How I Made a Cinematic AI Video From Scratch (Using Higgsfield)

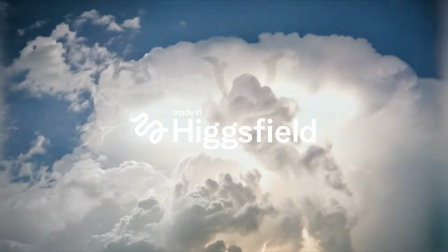10s
built this entire film using Higgsfield AI. Let me show you how.
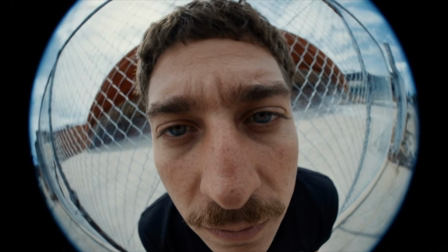15s
Akuma started with a strange image in my head.
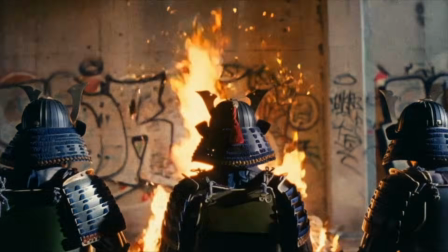18s
It's basically an action film about a samurai cult hidden in the suburbs of Buenos Aires.
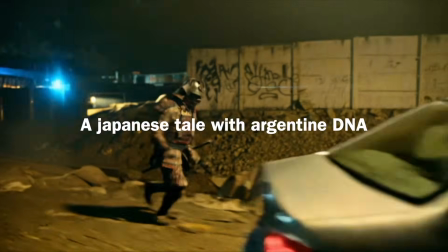24s
A Japanese tale with Argentine DNA.
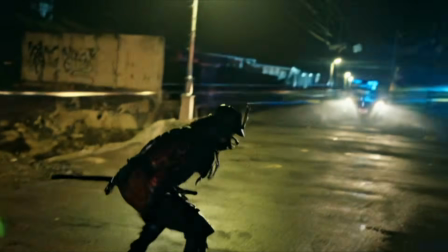28s
A story about violence, revenge, and mythology colliding with my childhood neighborhood.
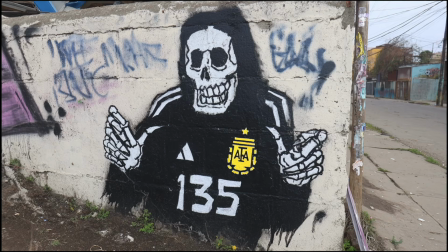35s
Interestingly, the film didn't start with a script. It started with experiments.
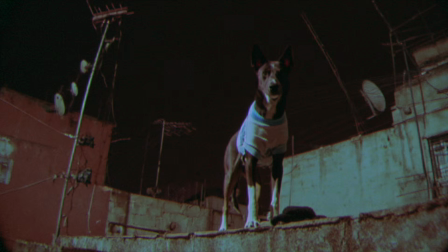40s
I was exploring visual references and ideas, trying to find the tone.
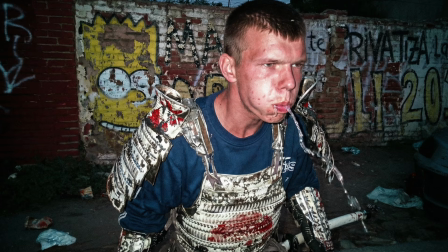45s
At that stage, I began mixing different references in Nano Banana Pro,
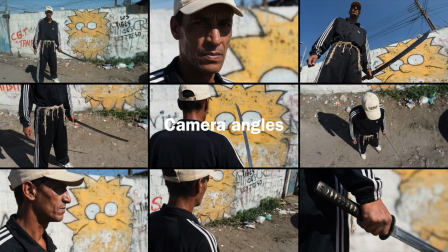51s
gradually expanding the universe through camera angles, discovering the characters and the visual logic of the world.
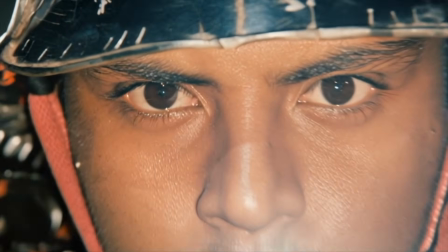58s
Using Higgsfield, I started generating test scenes and small sequences.
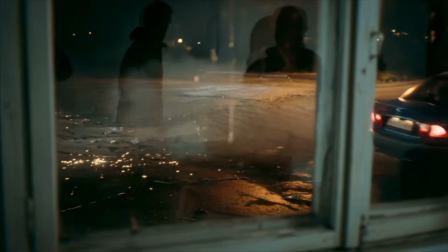64s
At some point, I had a long shot of a car drifting, crashing, and people watching the accident.
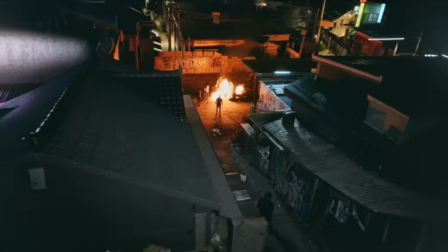70s
Then the camera moved to a rooftop, and suddenly I saw 3 samurais standing around a fire.
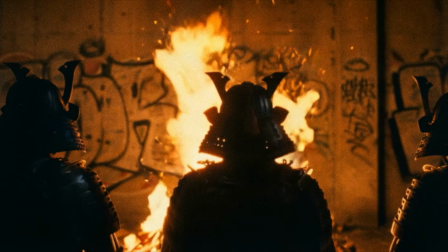77s
That image changed everything. That was the moment where the film found its visual identity.
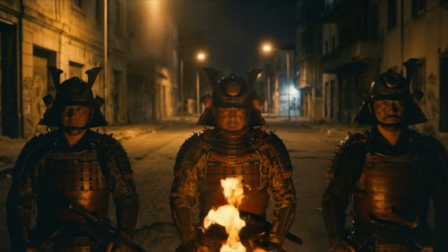84s
One of my favorite moments in the film is a transition between 2 worlds.
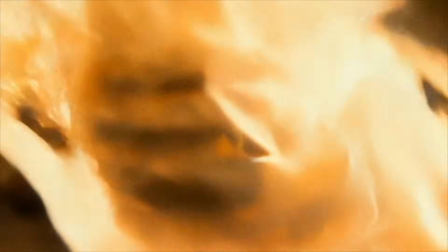89s
We see 3 samurais invoking fire. Then the fire becomes the ember of a cigarette.
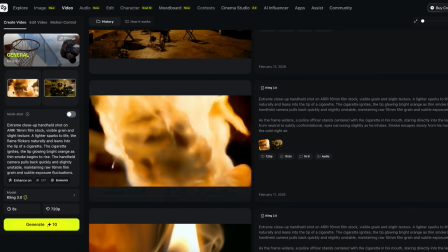94s
And suddenly, we're with federal police officers. To create this transition, I used Kling start frame and end frame.
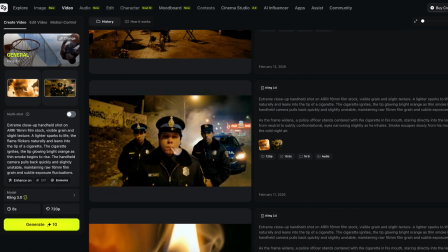103s
First, I selected my start frame.
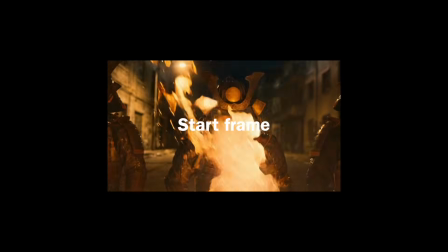106s
I took a clip I had previously generated of the samurai blowing into the fire and exported the last frame of that clip.
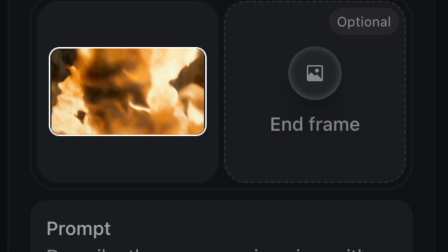114s
That frame becomes the in frame for the new shot. Then, I chose the end frame.
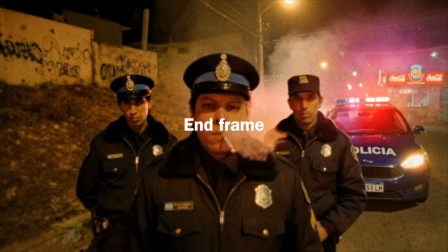120s
For this, I used an image I had previously generated of the police officers smoking.
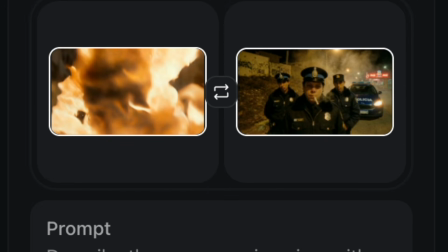126s
Once I have both frames, the movement of the shot is already defined.
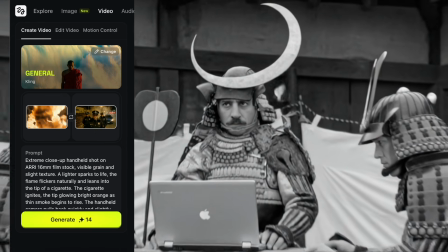131s
Then, I designed a prompt for Kling 3, describing the camera, lighting, and performance I wanted.
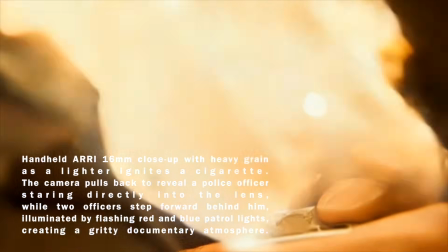138s
I asked for a handheld ARRI 16mm close-up,
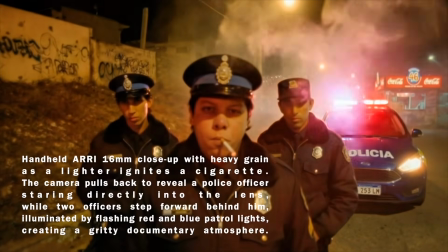142s
where a lighter ignites a cigarette and the camera quickly pulls back to reveal a police officer staring into the lens,
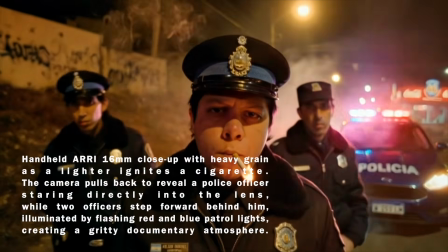150s
while 2 other officers step forward behind him with flashing red and blue patrol lights,
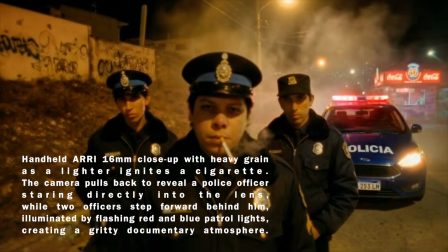156s
creating a gritty documentary atmosphere.
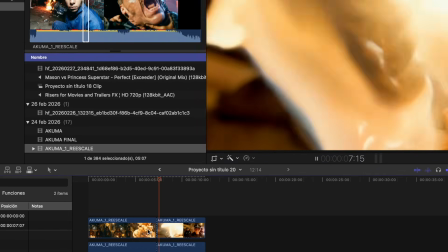159s
I took the original clip of the samurai blowing into the fire and cut directly to the newly generated shot of the cigarette ignition.
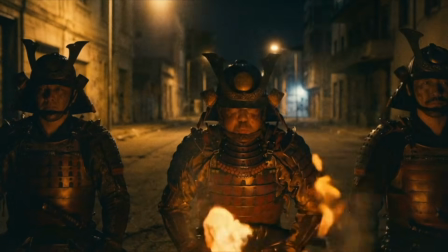167s
Because the transition was designed using the last frame of the fire and the first frame of the cigarette,
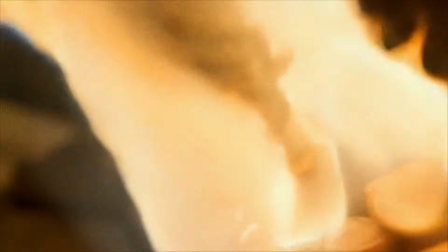173s
the flame visually flows into the glowing tip of the cigarette.
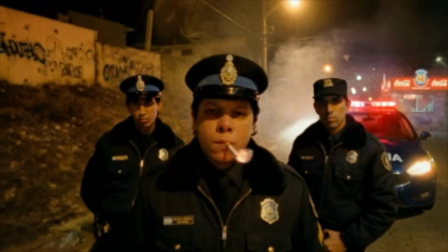178s
This creates a seamless match transition between the 2 scenes.
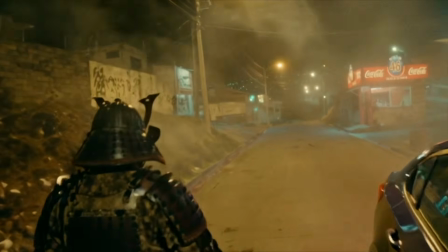183s
Visually, I wanted the film to feel documentary, trashy, and heavy.
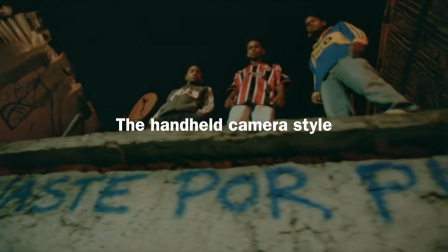188s
That's why I chose the handheld camera style, because it moves like someone is actually there filming something dangerous.
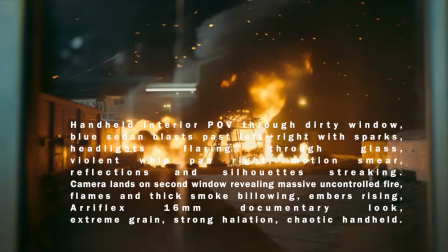196s
I designed prompts like these for Kling to generate results like this.
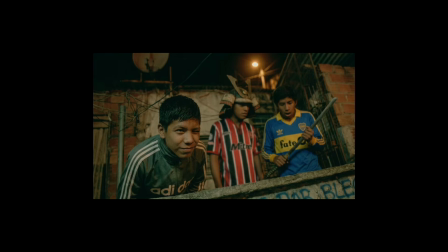202s
The texture is rough, lots of grain, harsh lights, urban chaos.
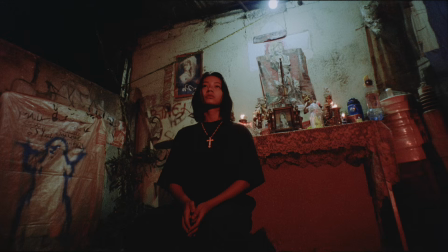208s
What I'm really trying to do is give the AI a human eye and a human soul.
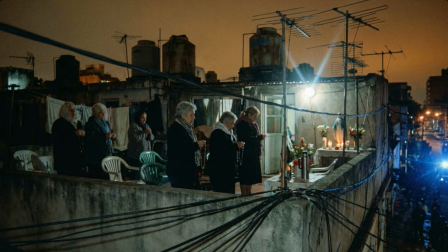215s
When I write a prompt, I'm not just describing an action.
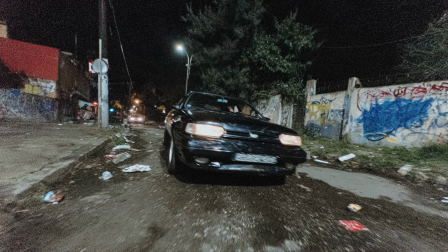219s
I'm thinking about the walls of my neighborhood, the kind of faces that would belong in that place,
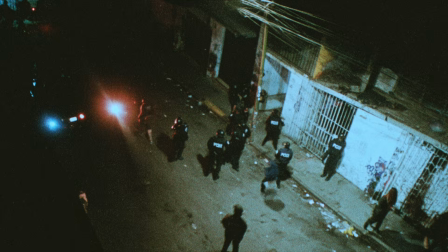225s
the casting, the light, and the atmosphere of the street at night.
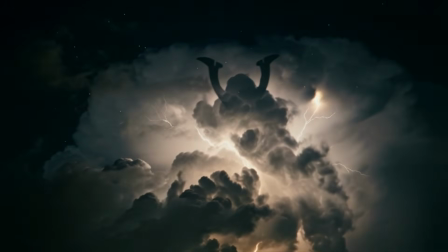230s
I'm also thinking about how the grain should feel analog, how the image should breathe like real 16mm film.
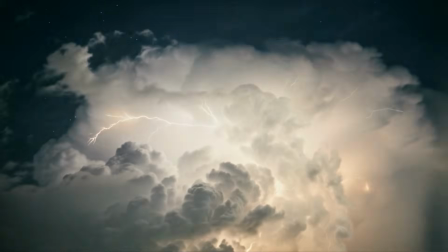237s
All of those details are part of the beauty of prompting.
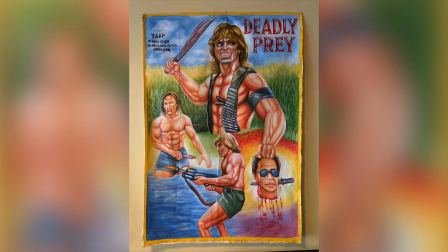241s
For the posters in the background of one of the locations, we took inspiration from Ghanaian hand-painted movie posters,
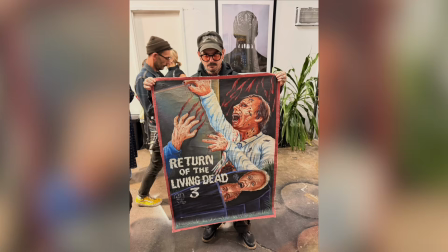249s
using them as visual references in Nano Banana and prompting it to
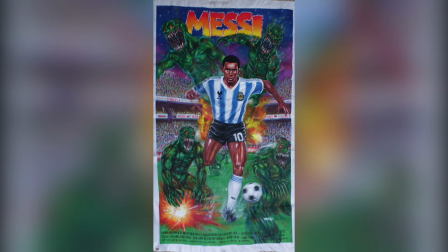254s
recreate Messi running with the ball while our monsters chase him from behind.
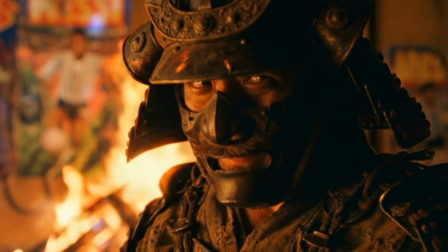259s
In this way, Argentine pop culture blends with the film's surreal tone.
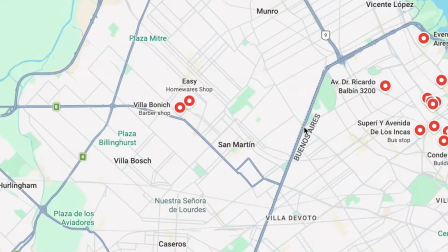267s
Another key sequence happens at a real location, the highway that divides Buenos Aires city from the suburbs.
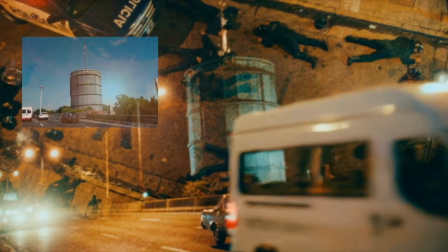274s
Using Nano Banana, I combined the real photo of the location with references from the film's visual style.
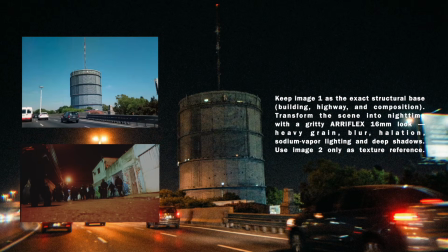281s
I transformed the highway into a night scene with a cinematic 16mm look,
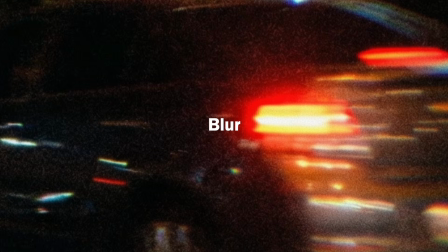287s
adding grain, halation, and blur to the image. Then, I brought it into Kling to animate it.
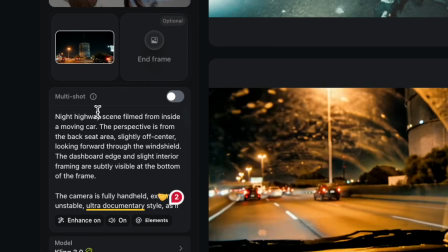295s
To give it a documentary feeling,
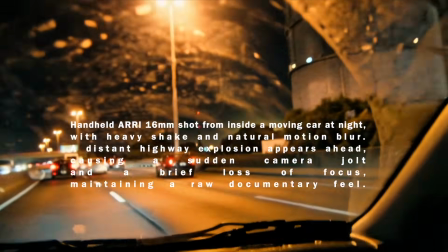297s
I asked for a handheld 16mm shot filmed from inside a moving car at night with heavy shake, motion blur,
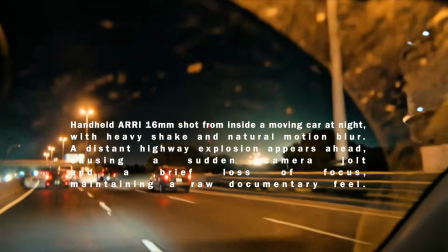306s
and an unstable camera reacting to a small distant explosion on the highway.
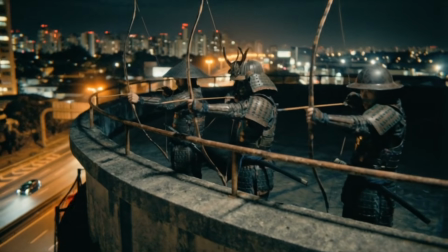312s
To recreate the top of the tank with the samurai, I took the previous photo of the structure and,
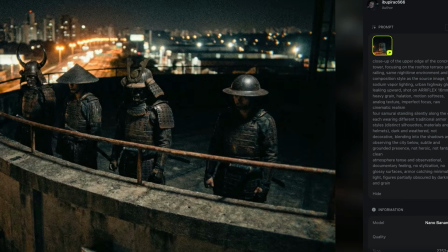318s
in Nano Banana, added a prompt asking for 4 shadowy samurai standing on the rooftop edge.
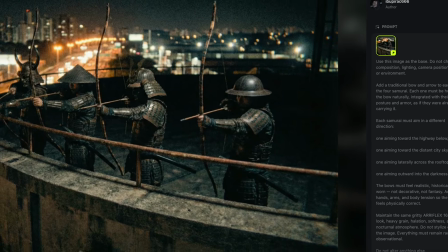325s
Then, I added bows and arrows to each of them, aiming in different directions as if silently watching the city below.
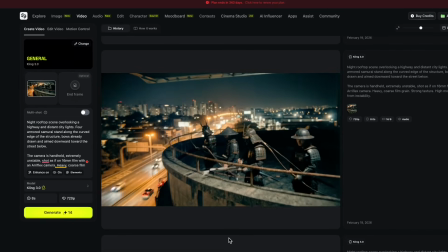334s
Finally, I took that frame into Kling and animated the arrow release.
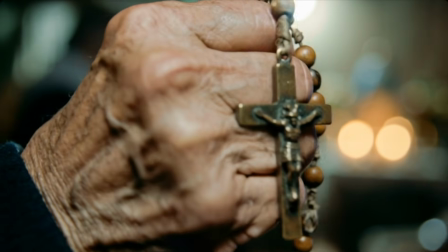344s
Akuma is built from details: crucifixes, samurai culture, samurai virgins, messy,
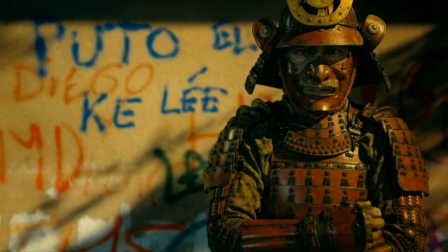352s
fragments of Argentina colliding with fragments of Japan, creating a strange,
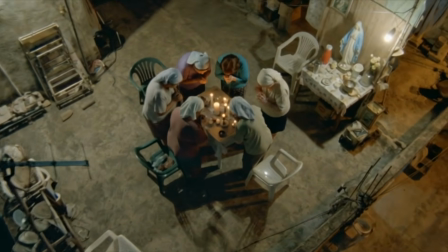357s
brutal cultural blend that could only exist in this film. It's about what happens when myth enters a place where it shouldn't exist.
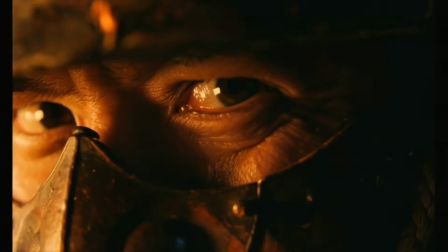366s
For me, it's simply a Japanese tale with Argentine DNA.